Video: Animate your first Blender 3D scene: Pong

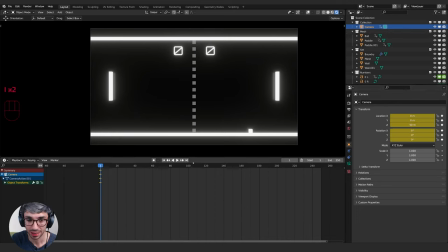[20:31]
Select the camera, hit I over location and rotation, go to the last frame and what we're going to do is open up this side view if you don't have that you can
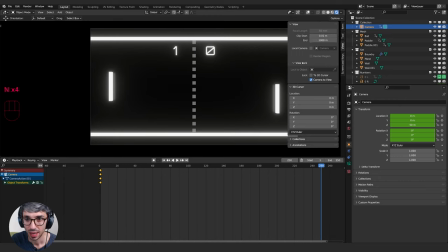[20:40]
also hit in that will bring it up that's the hot key we're coming right here to view lock and rightward says lock we're going to lock the camera to view so tick that box there you can hide that menu again with the in key now when
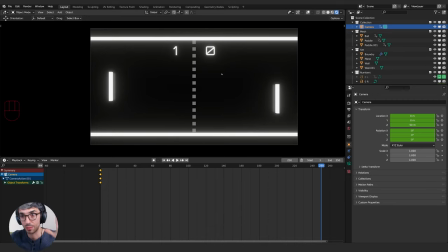[20:51]
we move our viewport display it's actually going to keep us inside the camera it's going to take the camera with us so we can use this to set
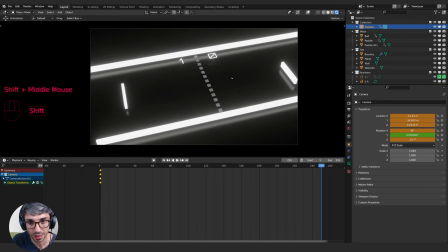[20:58]
some cool angles so you can see I can come down and like kind of drag my camera around change its position get
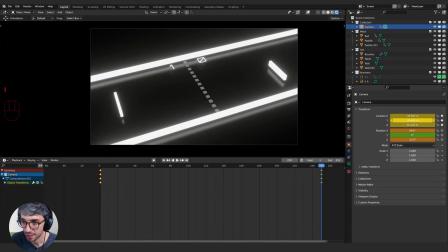[21:07]
something cool set up there something like this maybe looks nice and I'm gonna hit I and I again to set two keyframes and now let's have a look at what that
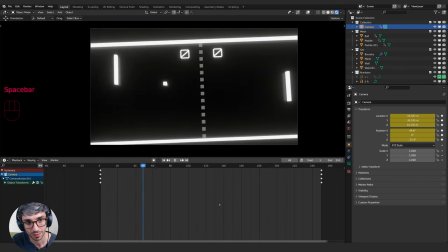[21:15]
looks like very
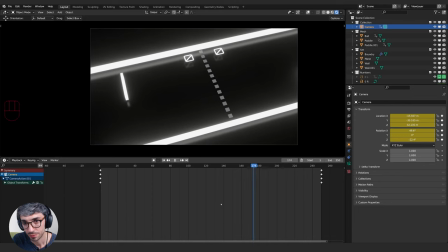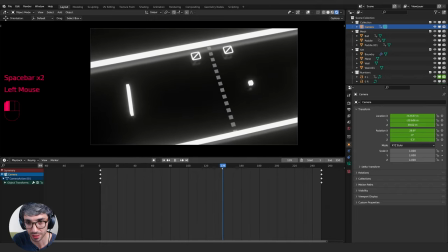[21:25]
cool the only problem with this is that we lose the other paddle at this point so I'm gonna come over here and I'll find the moment where I kind of lose it and I want it back right about here right about in the middle so we'll go to 120 and i could take
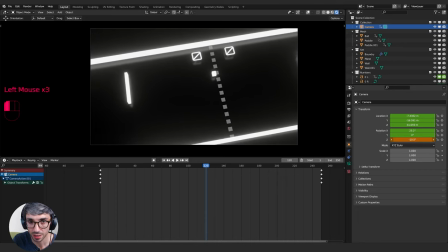[21:38]
my camera and i could just rotate a little bit on maybe the zed and that should get it into view so i can right click insert
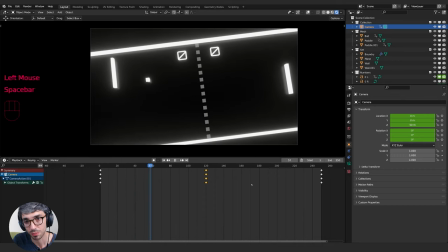[21:46]
a single keyframe there and now it should work to keep that pedal in view might
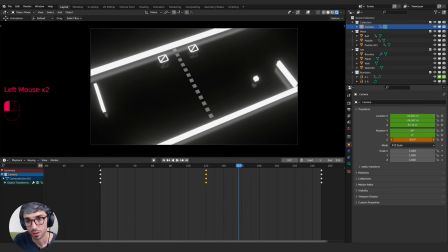[21:58]
grab one more right here really frame it up insert single keyframe
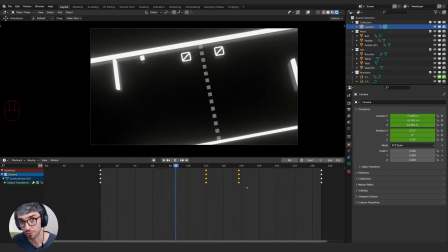[22:08]
looks very cool one big key with keyframes you see what i did there is to not sit too many so don't
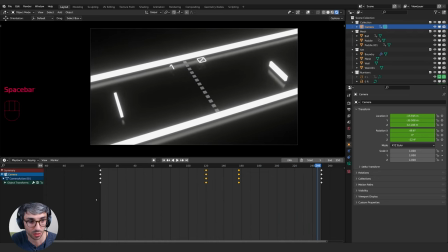[22:16]
put too many keyframes down if you start getting a lot of keyframes you're going to get curves that look really bad now one little tip to view things sometimes you can't see everything when you're in the graph mode so you can see here i can't see all of my curves you can hit a to select alt and then the full stop or period key on your number keypad and that will zoom everything out be kind of cool if like the cameraman sweep the camera
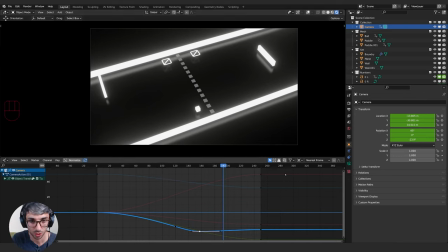[22:35]
here at the end you know like he was actually actually like you know trying to keep up with the ball so like what if we set a keyframe here on the zed
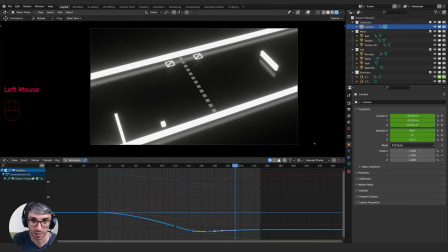[22:42]
and then we go forward a bit and like rotate back right
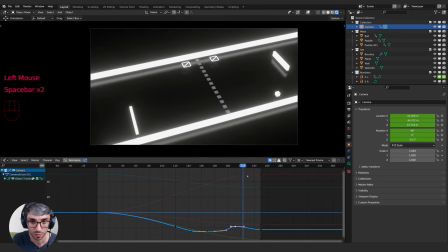[22:50]
like that and then back here yeah
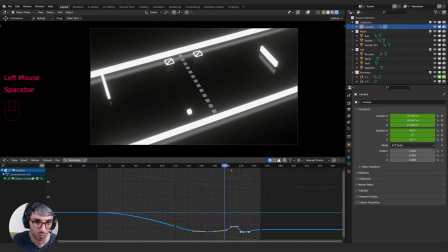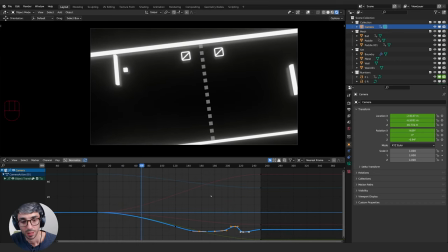[23:01]
that's nice makes it feel action-packed now if you really really want to look cool and impress your friends there's one button you should take before you hit render Let's go over here to the camera icon here for the renders. Let's come right down to motion blur. Turn that on. Now you're not gonna see anything in your viewport for this but it will appear when you go to render.
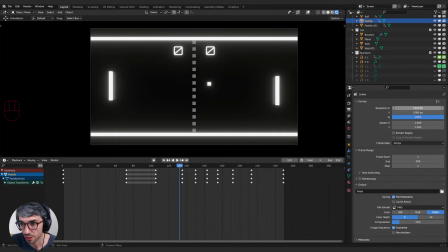[23:18]
Let's go over to the printer icon. This is our output properties. This is where you can set the resolution of your render. So 1920 1080, which is the default for HD. And then we can set our frame rate. So 24 frames or 25 or whatever frame rate you want.
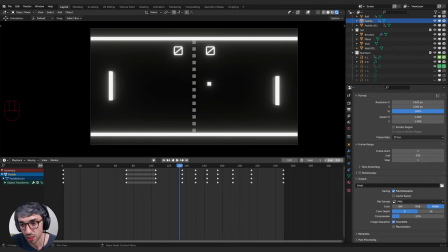[23:31]
And we've got our frame start and end, which match here. It's the same. If I change it here, it's gonna update here as well. and then we just come over here to the output. Now this is how we're gonna save it out as. It's gonna save it on default to the temp directory. What I like to do usually is do two forward slashes and this will save it in whatever directory my project file is saved in.
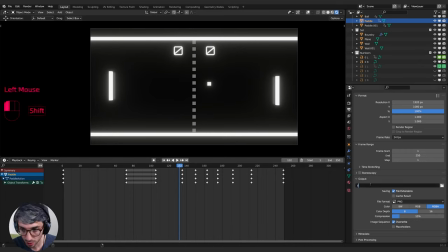[23:49]
So then we can do is type the name of the file. So call this pong underscore render. And there's multiple ways to do renders. I recommend using file format of image sequence.